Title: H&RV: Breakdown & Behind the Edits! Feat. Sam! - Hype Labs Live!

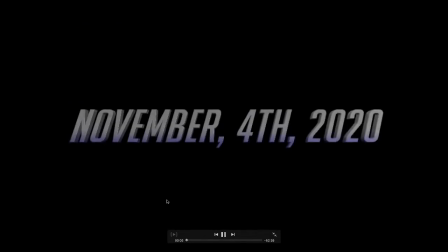Alright, so I'd like to propose a toast
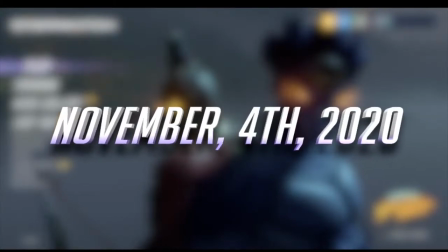to the beautiful gamer girls.
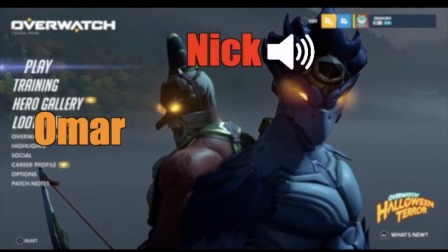I am currently surrounded by Omar, Lucas, Sam, and Dawson.
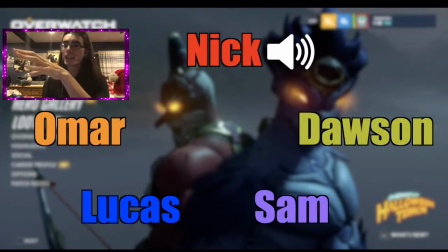So the funny bit with the beginning of Hyper H5 is that this wasn't actually the first clip. This wasn't actually the first clip that was in it. What happened was that we were actually in the middle of just playing Overwatch on November 4th of last year, and we thought,
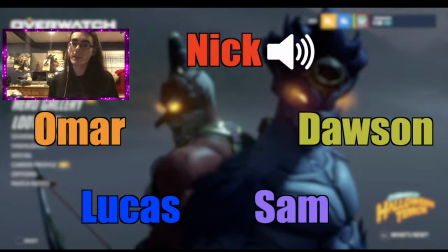you know, because the COVID was in its rampant stages back then, we thought, oh, most of the boys are rounded up. Why don't we just have a little toast to ourselves and kind of celebrate the fact that, yeah, we're still around and all that kinds of stuff. And I thought,
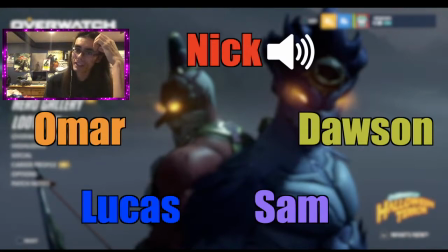And it's not in here, but I don't know where the full audio file is, but there's a bit in here I'm like, Nick, this is perfect, the toast and everything. I want you to record that for me so we can so we can get it in Hyper Age 5. I want it for the beginning.
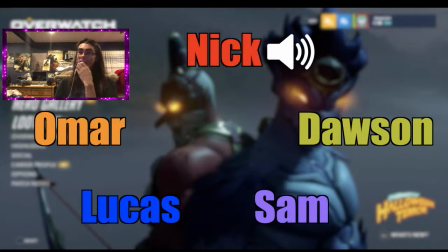And I think it works perfectly for the beginning, considering that stuff hasn't gone our way for the channel last year, and I thought this would be perfect.
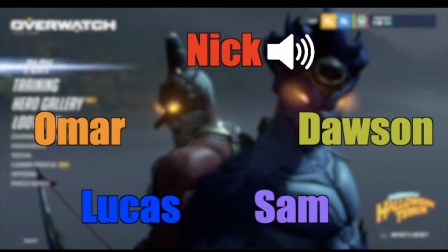And shouts out to Dawson for just dropping the dollars to get Lucas a fucking gamer girl headset.
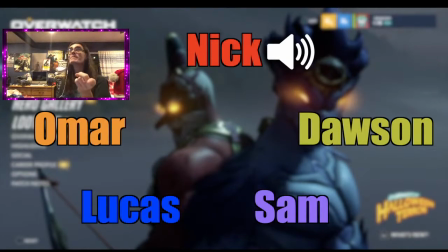And that was the other thing too, is that Lucas actually bought Dawson a headset on this night, just out of nowhere. And I think Dawson was completely drunk during that day. But that's besides the point.
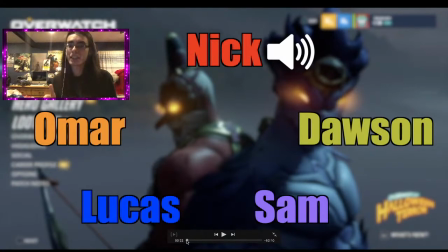What's important is that I wanted a clip at the beginning to establish what the core theme of the channel is friendship. And I think everyone gets this by now, is just how important this channel means to us and how we've kind of...
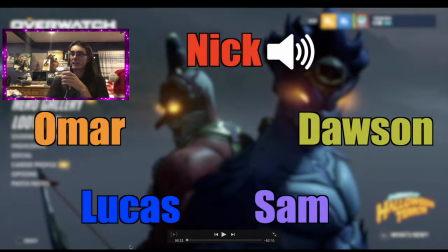It's hard to explain, but basically every time we're ever online and whenever something, wacky ass happens, it always comes down to, we gotta record that, we gotta do this, we gotta do that, get that shit going. Because I don't think you guys realize is that we mainly, even though we don't record, like we do record LPs and things, most of our moments that come from the Hyper Rage montages, all of them, are just clips off our PlayStations and stuff like that. Which, I'm surprised no one has really commented, oh wait, you guys didn't record Crash Team Racing for any video, like that kind of thing. But it mainly comes off of PlayStation clips. Which, there's so many in here, it's crazy.
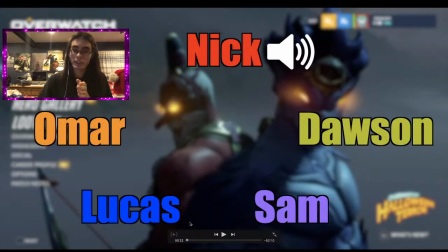But yeah, this whole
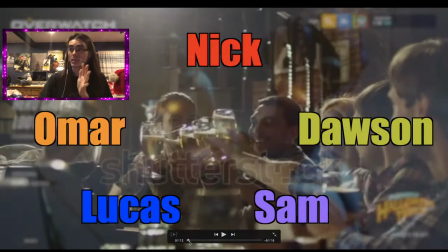segment here with us talking was just a little bit that I thought would be perfect for the beginning. And it works perfectly because it just, it's just us chilling out for like 5 minutes and just, we all cracked open our drinks and just do that.
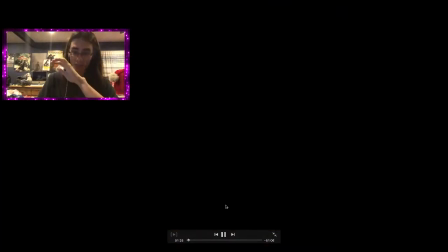But no, that's perfect because it also leads perfectly into the actual beginning.
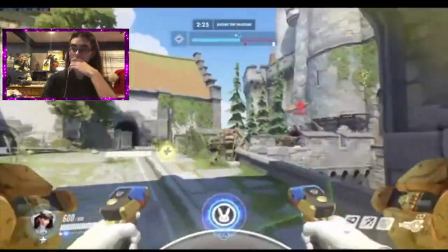Yeah, Sigma's the new half the Now we can move in.
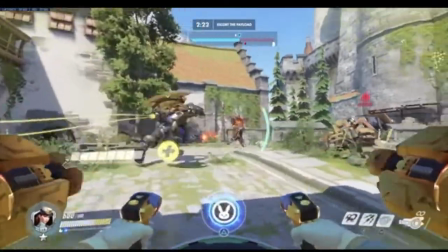Everyone go.
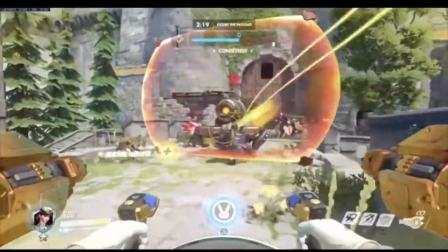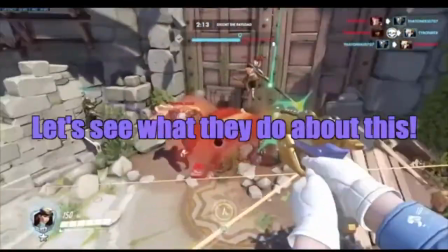Go! I ulted. Let's see what they do about this. Yeah!
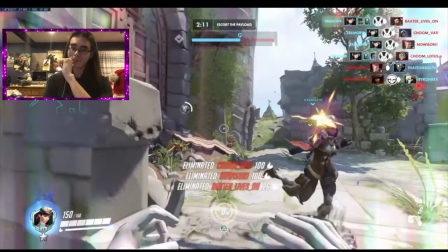I think what's always the best, the hardest part about every year at Hype Labs is trying to find the clip. And when I mean the clip, is finding the clip to be the actual starting hype clip. Because usually now I won't deny it, most of our moments do come from Overwatch. And it's funny, every single Hyper Rage at this point has started with Overwatch, and I'm sure some people probably, some people probably don't understand most of Overwatch, but the funniest part is that that's where most of our moments come from,
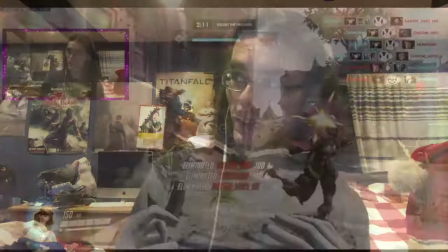and we play it most of the time. So whenever something wacky ass happens like this, it's kind of just like, you know what?
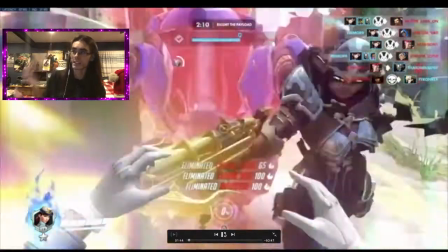It has to go in.